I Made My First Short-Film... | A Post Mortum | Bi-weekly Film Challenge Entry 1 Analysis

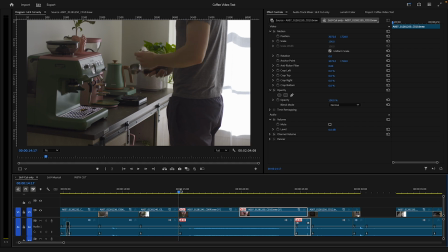245s
Come into frame, wipe off, wipe, and to the grinder with it.
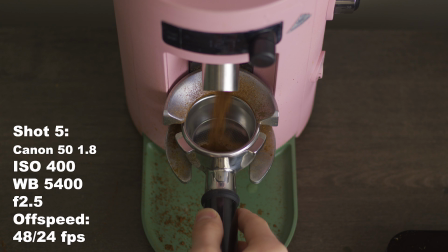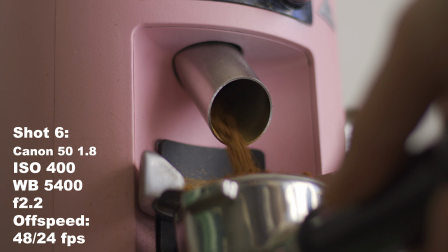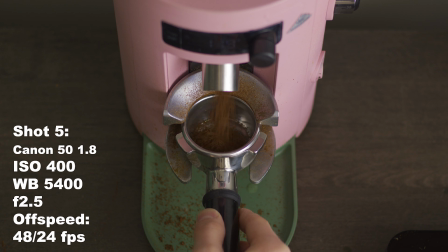261s
I switched here to off-speed frame rate. I wanted to give a little bit of a dreaminess to things, so I switched to 48 frames here, over the top and then way down low, getting a little tighter and more dramatic. So I liked the off-speed thing here. The only issue I ended up having with it was the sound. I had never shot off-speed part of this series.
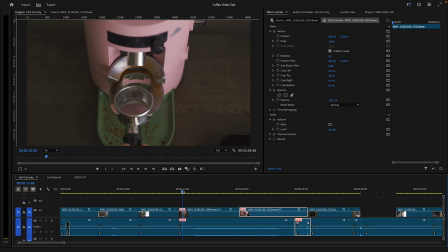283s
I want to learn all the tools. I want to learn how to use them. I want to challenge myself, so shot off-speed.
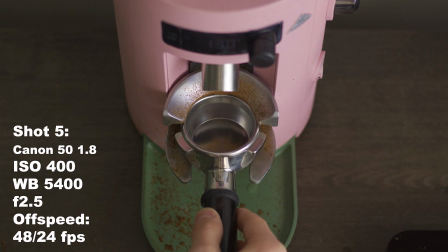290s
I had to reline the sound in post,
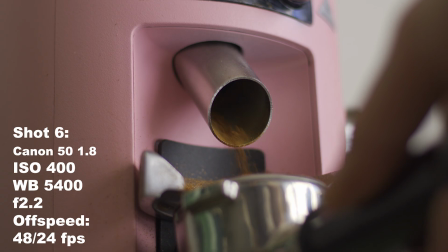292s
and basically what I did is I gave the full audio duration of the grinder here and I wanted it to end when that ended.
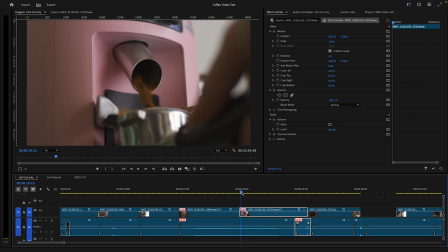299s
So I just cut around that. I cut off this shot and started this shot just so it would end at the right time.
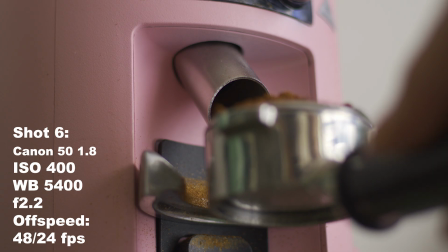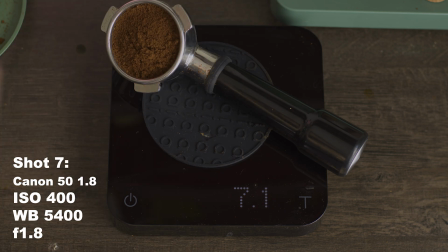312s
I do a cut here on the portafilter hitting. So cut to this scale. I kind of liked the sound-based cuts. I knew filming this was going to be like a super fully heavy a mix.
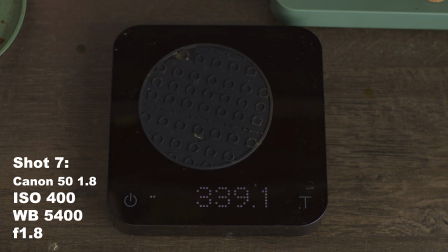324s
I cut down to the scale over top. There's a bunch of square shaped stuff in this coffee setup.
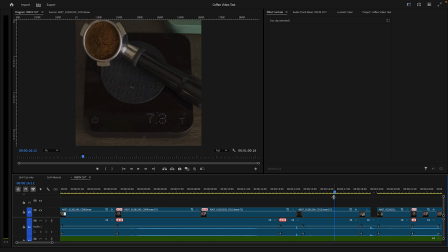331s
And in the social media cut, you'll see it's a little tighter on there. I just like to frame things nicely in little squares.
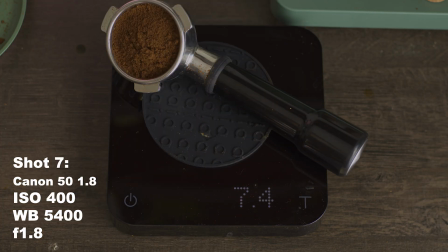338s
And this is where I realized the second big mistake I've made. I've forgotten to tear the scale. So it's another big coffee no-no, and it means the shot is kaput.
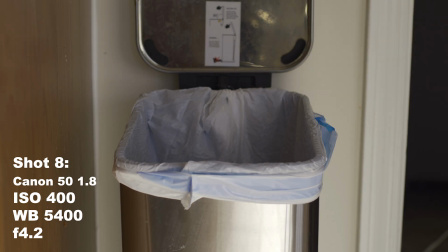354s
Once again, having to hit my mark with a tight focus, but I cut it right on the impact, and I could sit here and tell you that that's the artistic choice for me to cut to black on the impact because it's dramatic,
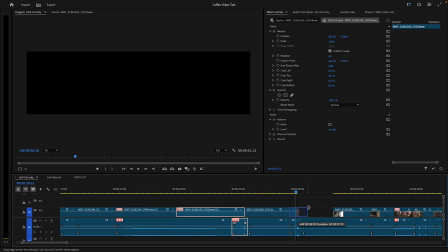365s
and I do like that, but I only had to cut to black because in this shot, I don't actually have a puck.
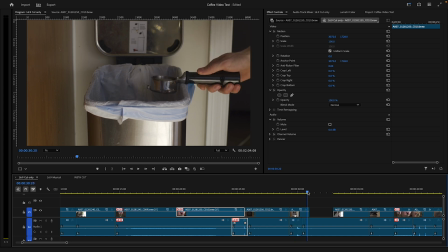373s
There's no puck or grounds in the portafilter, so nothing comes out. So I cut to black here, and while it's black, you kind of hear the paper towel sound a little bit of me, once again, cleaning out the portafilter.
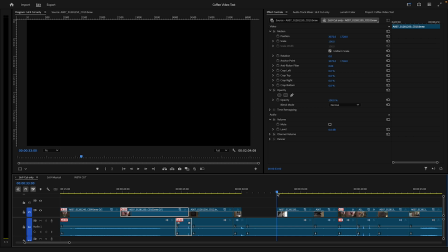389s
And it's the same sound from earlier, so I've basically just put in the whole duration of sound.
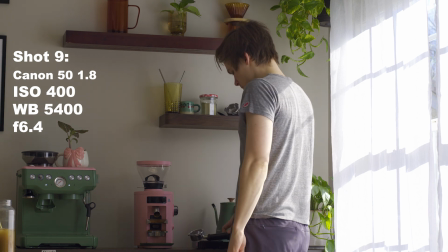398s
Give another wide shot here, starting to get some of the highlights of the curtain here in focus. So shooting in B-RAW, I was able to keep the ISO nice and high,
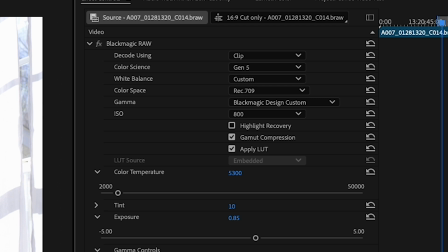410s
lower the middle gray point, give more of the dynamic range to the highlights there, because that was what was important to me. I switched over to the second ISO band for a minute there. It just clipped everything in the highlights.
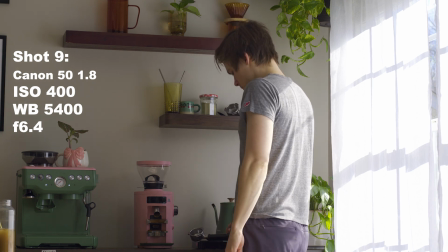421s
Ended up staying high on the first band, leaving the crossing of the window there, because I really liked that look, and I didn't want to take that away.
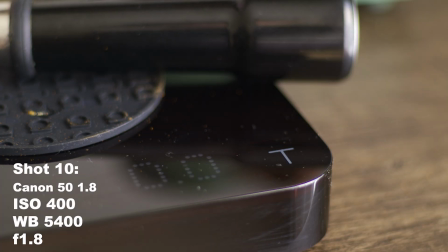430s
So I've kind of made this shot a little dark because of that. So this is me tearing the scale, atoning for my sins,
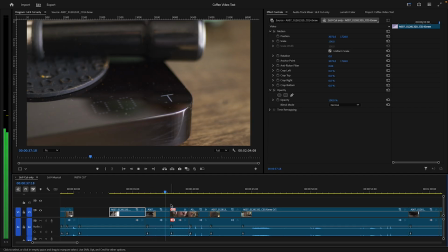439s
and then I'll just speed through these next two shots here, but it's two close shots.
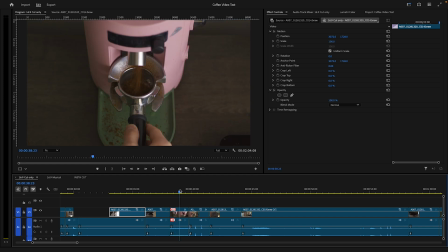444s
I cut right to grind, grind, tap, tap.
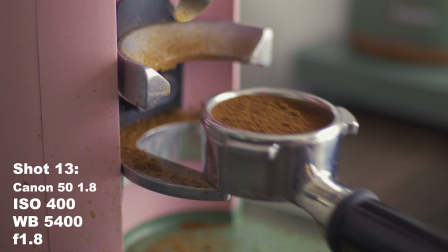450s
That's me doing the same sequence of shots. I add the little tippy tap thing because it gave me the nice little audio cue to cut away.
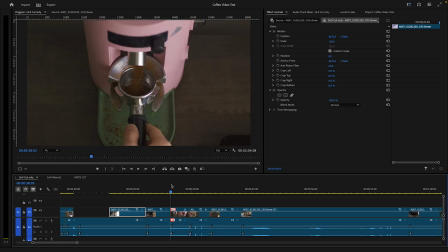458s
I cut through them quicker just so I can kind of tell you, like, I'm getting annoyed. Like, it's not a beautiful action anymore. It's, you know, I'm getting back through it so I can get on with my life.
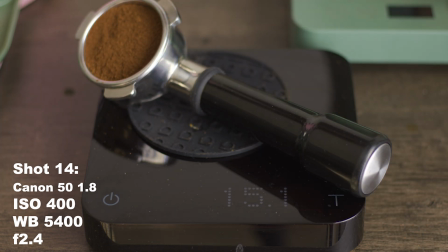473s
I drop on the scale, not quite enough. Grab it.
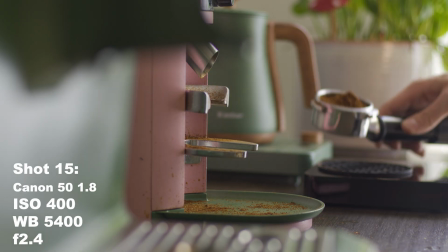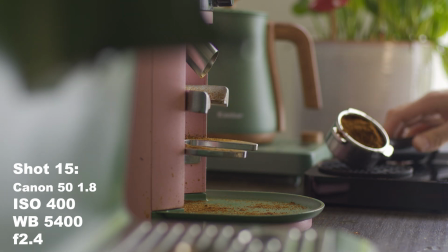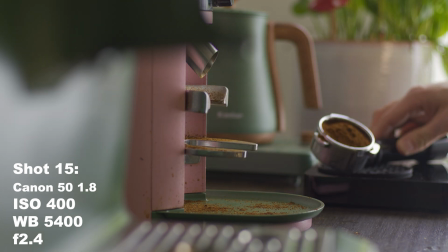491s
So this is a longer shot here.